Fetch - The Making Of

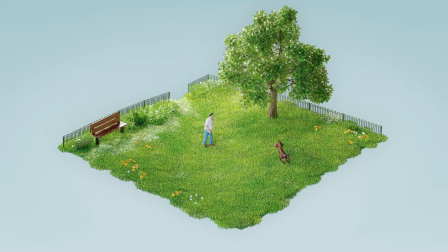(0:04)
Fetch is the story of a man playing with his dog in a park. It was inspired by the world of incredibly detailed miniature dioramas, which have an inherent novelty factor.
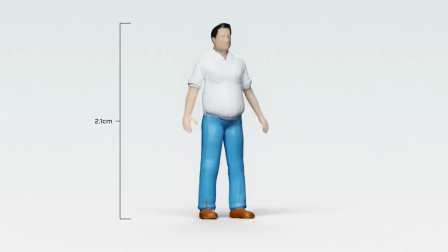(0:13)
We designed the man and his dog at 187th scale, a standard for model makers.
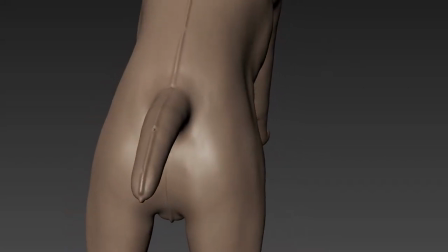(0:18)
We accentuated their minuteness with basic paintwork and subtle imperfections, like plastic mould seams and scuff marks.
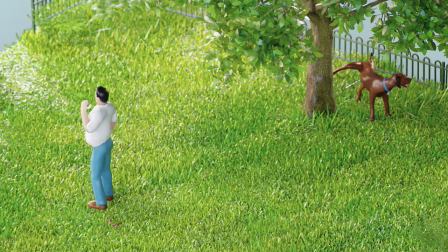(0:27)
The animation was very stylized and designed to be played on loop.
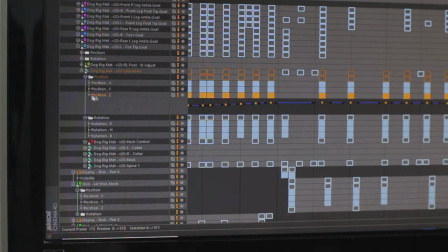(0:33)
Cinema 4D is our 3D software of choice, and usually we'd animate at 24 or 30 frames per second,
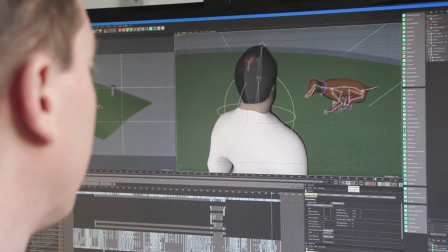(0:38)
but to suit this concept, we animate it on twos, which basically means every second frame is unique, giving it a stuttered, stop motion feel.
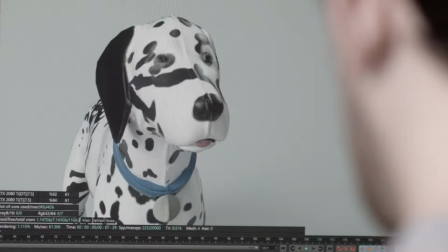(0:49)
Octane Render allows us to do rapid look development and test out different lighting scenarios in near real time.
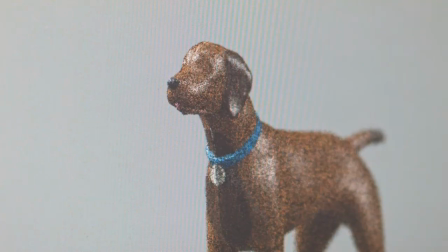(0:54)
What's more, we're able to get renders back in a matter of hours.
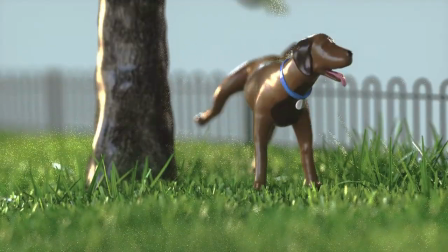(0:58)
This means the team can review dailies that are much closer to the final look, as opposed to the crude play blasts we normally use.
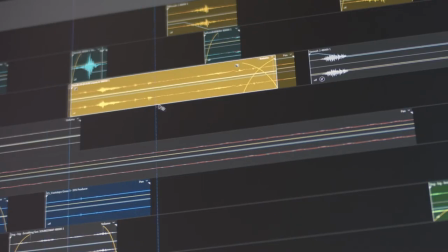(1:05)
To give the dog a voice and accentuate his playful personality,
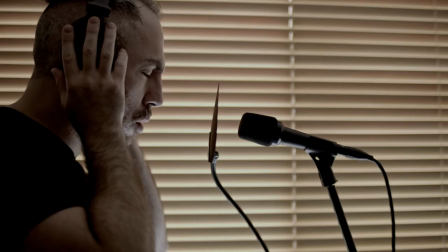(1:08)
we raided a few stock audio libraries and created some of our own samples for the sound design which was arranged in Adobe Audition.
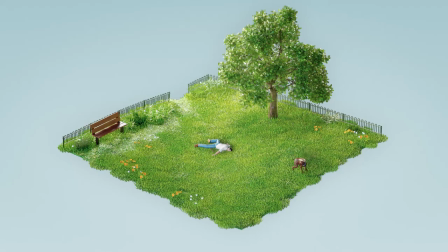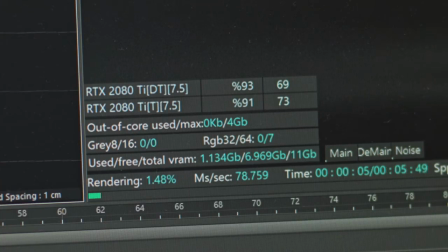(1:21)
Finally, after some tweaking and a few last minute details, everything was rendered and scent diffusion for the composite.
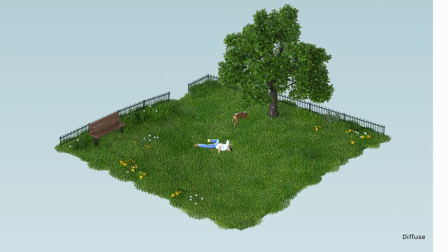(1:29)
And there you have it, a quaint, seamlessly looping story of trauma-induced short-term memory loss.